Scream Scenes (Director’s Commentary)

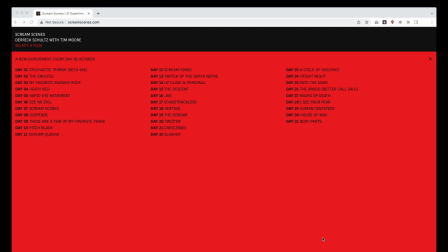0s
So last month I did this crazy project where I did a new experimental video every day for the month of October all around this theme of horror. So what I did is alongside my friend Tim Moore, we created, I think, something like,
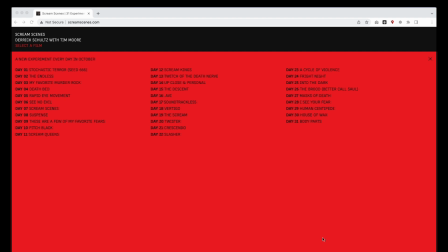13s
I don't remember what the exact number was, something like 3,600 video clips of people screaming from various famous films, famous horror films, or other fear sort of scenes. And then for the month of October, every day I took sort of like a sampling of those pieces and did something different with it,
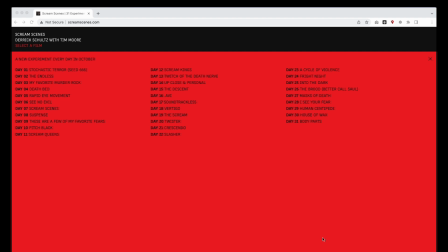33s
sometimes using AI tools, sometimes using some sort of big data, you know, processing tools, using FFmpeg, other things. So it turns out it's really hard to give context and explain what you're doing in every video when you're also trying to ship a video every day.
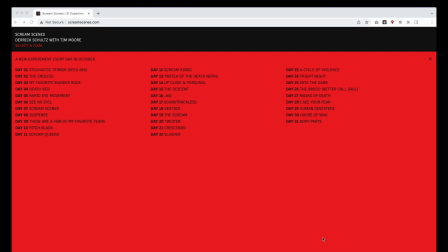47s
So now that we're about a month out since I launched or since I finished the project, I thought we'd just go back and I'd talk about each film individually. So I'll show a short little clip, and then I'll also talk about how I went about doing it and sort of the concept behind it. So with that, let's go ahead and get started. Day 1, Stochastic Terror, Seed 666.
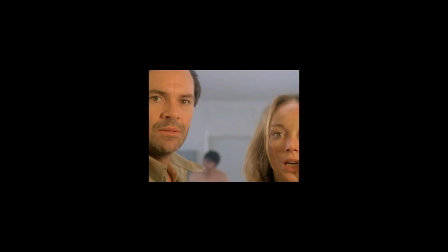67s
So to kick us off, I just wanted to sort of take a random sampling of those clips that we generated and sort of turn them into a little sequence.
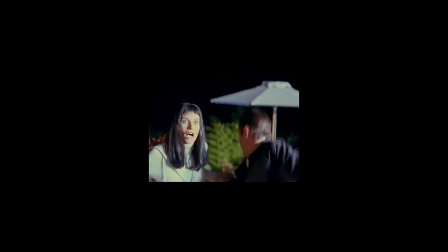76s
So it's Seed 666. For those of you who are familiar with random seeding, it just uses that seed.
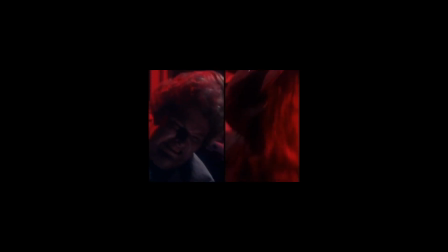82s
I'd play with the other ideas, but decided just to leave it conceptual.
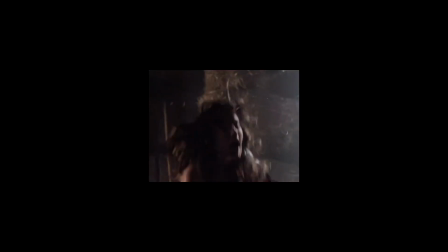85s
And I think it's also 666 clips, or maybe it's 66.6 seconds. I've already forgotten most of the ideas I did for these things, especially really early in that month.
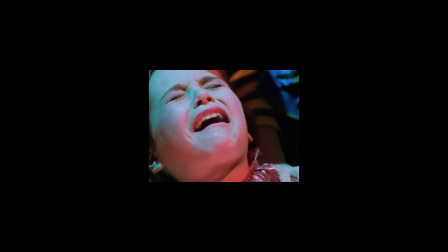97s
So if you're familiar with this concept of there's this bot on Twitter called, what is it, Endless Scream, which is just like this bot that just screams every couple hours.
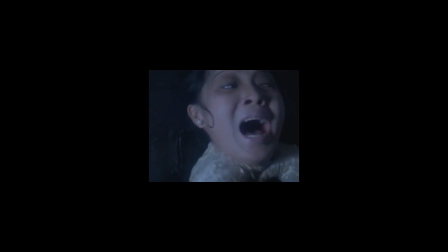106s
A lot of that was sort of conceptually the idea here. It's just like endless screaming. And a lot of the, you know, slasher or monster or whatever is sort of hidden away. So in this concept, you're sort of seeing people scream and you don't know why. So sort of the day, the first day one to kick it off.
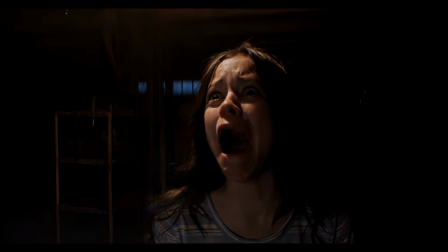124s
Day two, the endless. I'd always known that I wanted to have like one clip that extended really, really, really, really long. So in this case, I'm using a frame interpolation library. So it is machine learning. and taking a short clip from the film X and extending it into like a 10 minute long sequence.
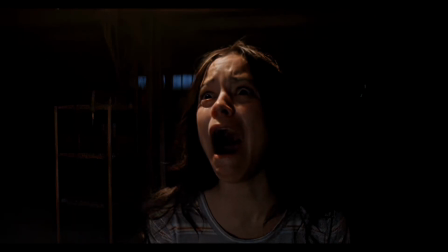143s
So you see this like very, very like slow, suspenseful, drawn out scene until the character finally screams.
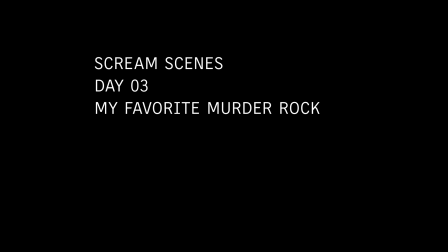154s
Day three, my favorite Murder Rock. So for this one,
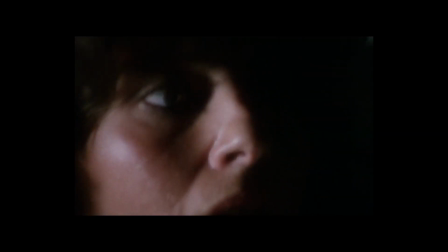157s
I was just really kind of riffing on the idea of fanets and fan cams and want to sort of take some film or something and like sort of sequence it together.
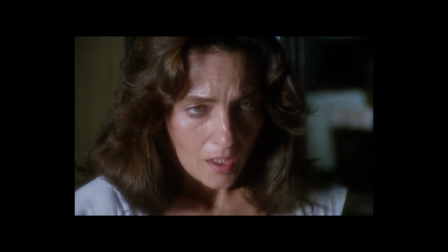165s
So this is a film called Murder Rock, which is by Fulci.
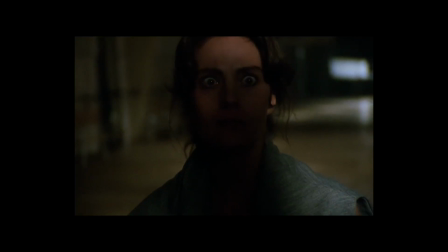169s
It's kind of one that I haven't heard a lot of people talk about, but actually, like, in watching it for this, I really, really enjoyed it.
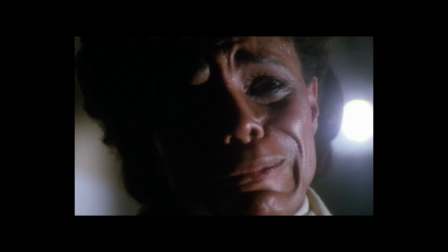175s
And it turned out when Tim and I were editing the sequences together,
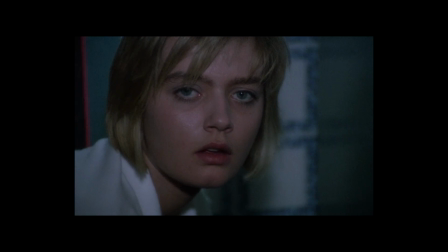178s
we just put all the clips in order back together, and it felt like this really cool sort of small film in and of itself.
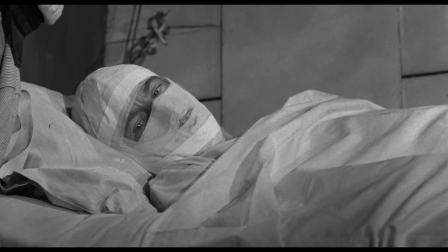186s
Day four, Deathbed. For those of you that have never seen the movie Deathbed, you have to check that out.
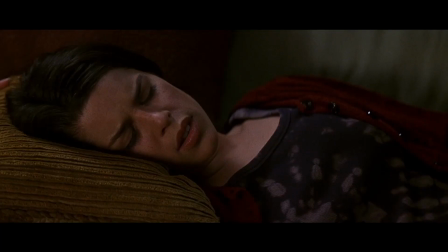192s
you know as we're going through these clips I'm trying to think about how I coordinate ideas and how I pull sort of commonalities across all these
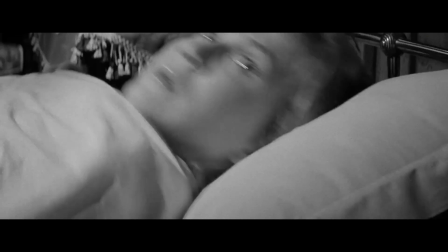200s
films together into their own little sequences so deathbed was sort of you know there's a common trope of people having nightmares and waking up from their dreams
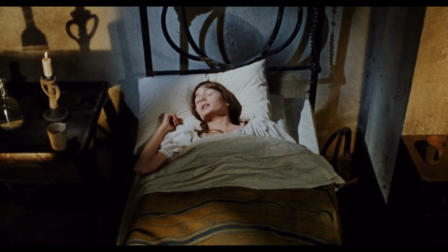207s
and I sort of just took all the clips I could find that included people in bed and just sort of
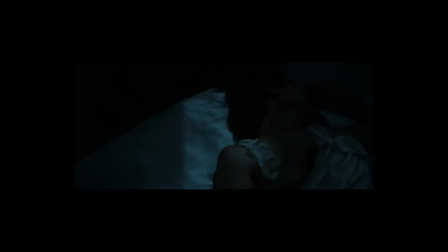213s
resequenced them so it's kind of this like I don't know meta idea of being asleep and then waking up from a nightmare.
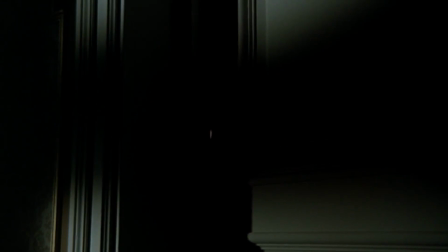221s
Day five, rapid eye movement. So you'll see that a lot of these early clips are really focused on sort of sequencing. I see this a lot as machine learning, right? So machines take data and they try to calculate it and approximate each other.
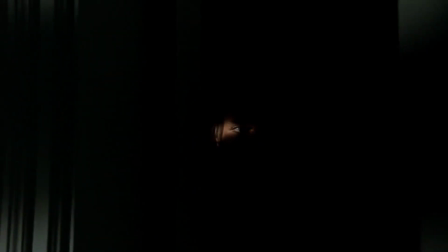235s
And in this case, I'm sort of the machine learning model. So of course, there's lots of those eye closeups, especially because I did a lot of Giallo films.
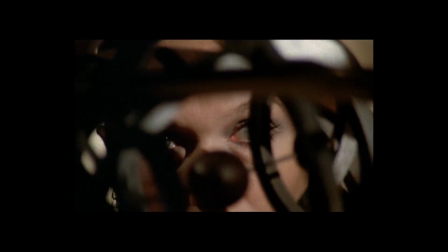242s
And Giallo directors love eyes. I have no idea why. So this was a sequence that was all about eyes.